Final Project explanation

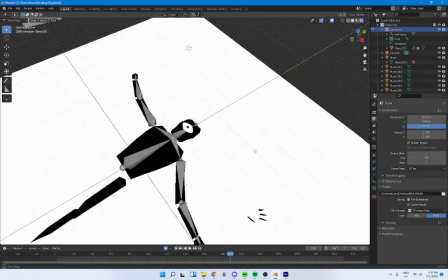8:17 But also, there's one issue with this, that if I ever wanted to move the eye
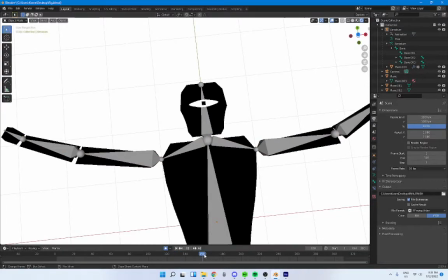8:24 sideways and have it look around, eye will also be duplicated on the other side.
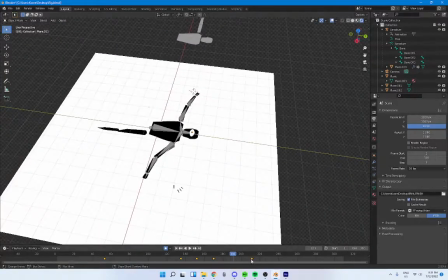8:30 So I've been trying to figure ways on how to combat that to make sure that's all right. Everything. And the remake hopefully can do a lot better job of it all.
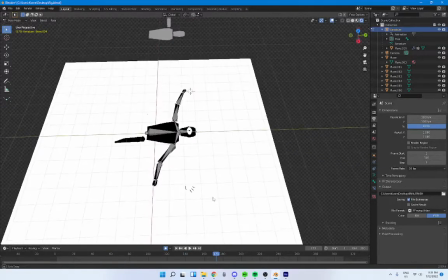8:46 And I believe I can. And I have gone a bit off track with storyboard.
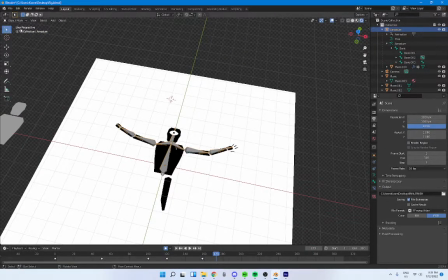8:53 Well, not my storyboard, my actual original idea onto my storyboard.
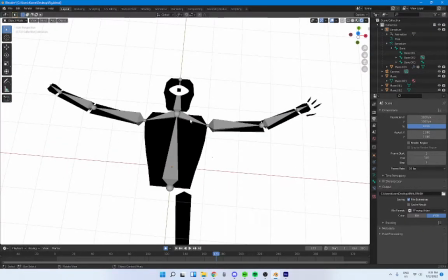8:58 And I feel like if I was to take a look back,
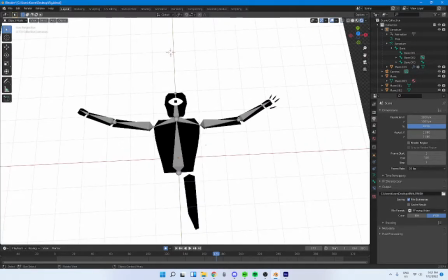9:06 ensure that I'm still following my own steps on my own trail, good enough, I can probably produce a lot more better, which hopefully gonna get done.
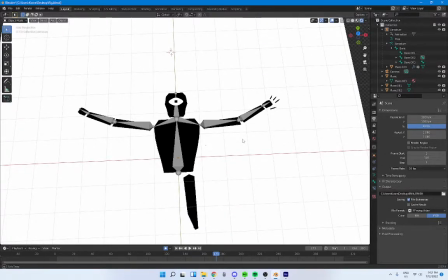9:20 But this is the process of the current unfinished final project using Blender.
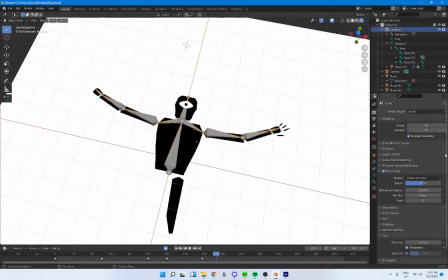9:31 A bit more of I've gone through a little bit with motion blur.
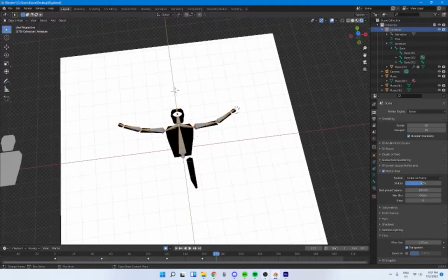9:39 I've just been messing for a little bit, see how that works out. And I assume because
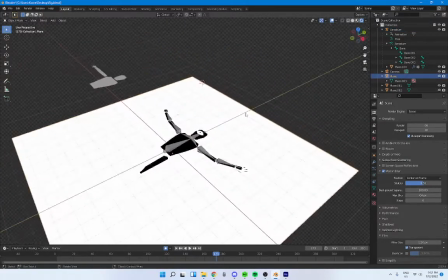9:47 the model is on a pure white background with a pure black
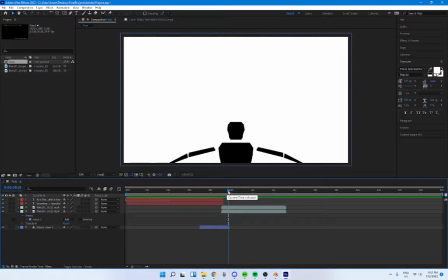9:53 silhouette, it can't really show motion blur. So if you see on the hand to sort of squash, but then they like as it slows down, it gets bigger.
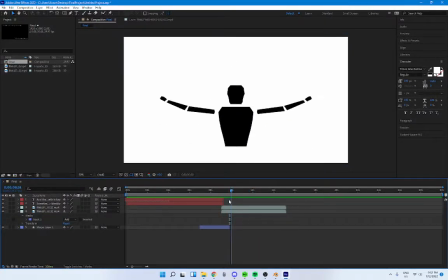10:04 I believe that's the actual motion blur kicking in, but it's not showing some after trails because of the contrast, which
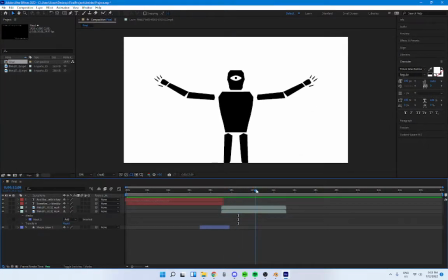10:17 I think it looks good. But personally, I think I would have the colors be a bit different and actually see some motion
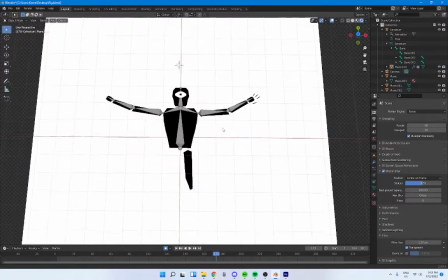10:25 and maybe having a more artistic style to it with rotoscope, like some.
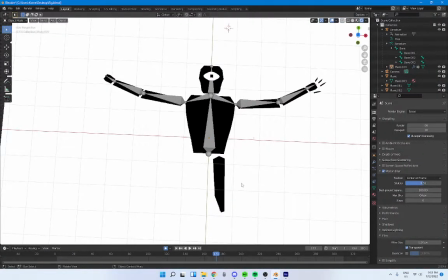10:35 And the original idea was to have a brushed-like texture, and
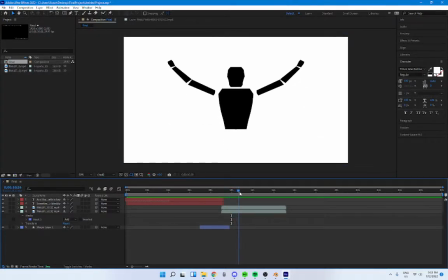10:42 I didn't really achieve that with this one, so I'm not too happy about it. That's another thing I want to include in the next one, the remake.
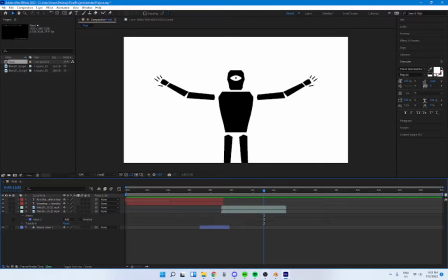10:52 Also, I want to include some sort of. I feel like it's too balanced or too coordinated. So I feel like what makes someone so human is the
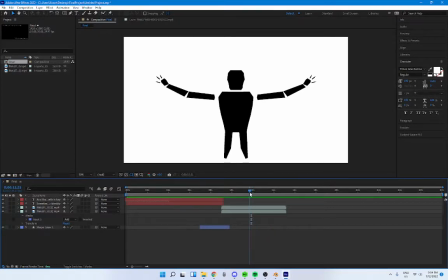11:11 uncoordinated, sort of untimed um, process of anything that we do.
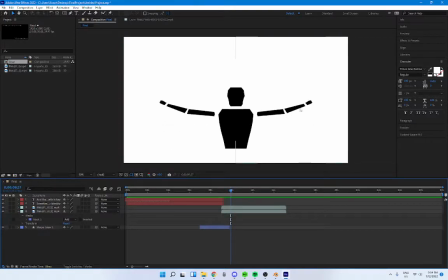11:18 And I believe that this arm just coming up and this arm coming up at the same time as this one,
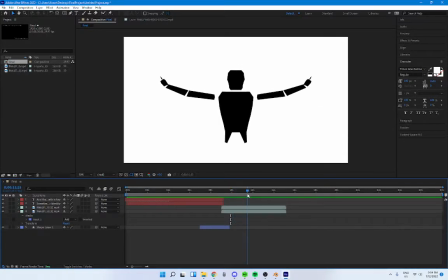11:23 the exact same frame, the fingers coming out of the exact same style, frame, and time. Lots enough putting sort of roboticness rather than a human identity I was trying to simulate.
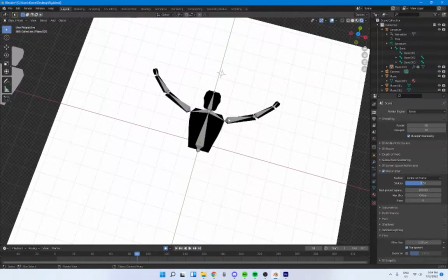11:42 But that's also me just going off track again. I believe I could do a better job.
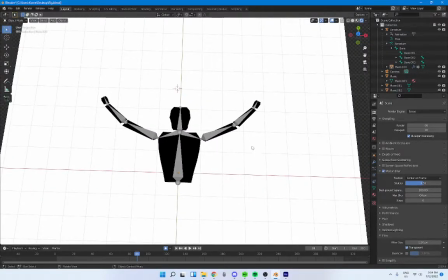11:49 But I'd sort of want to add some maybe inconsistencies with it,
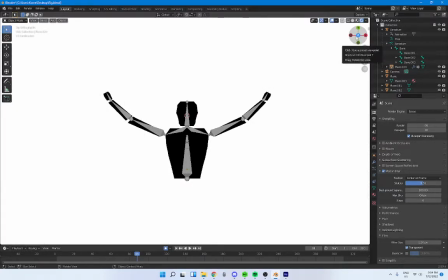11:58 make it more human, but also along with different color schemes.
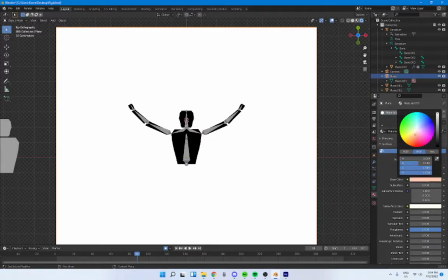12:02 So maybe I can go for a nice color back. I have used
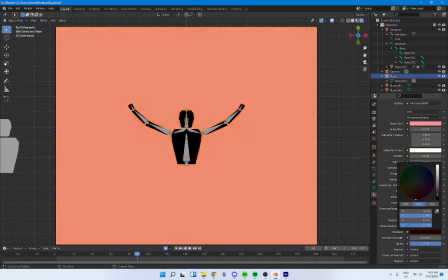12:15 maybe sort of a nice pastel red, or maybe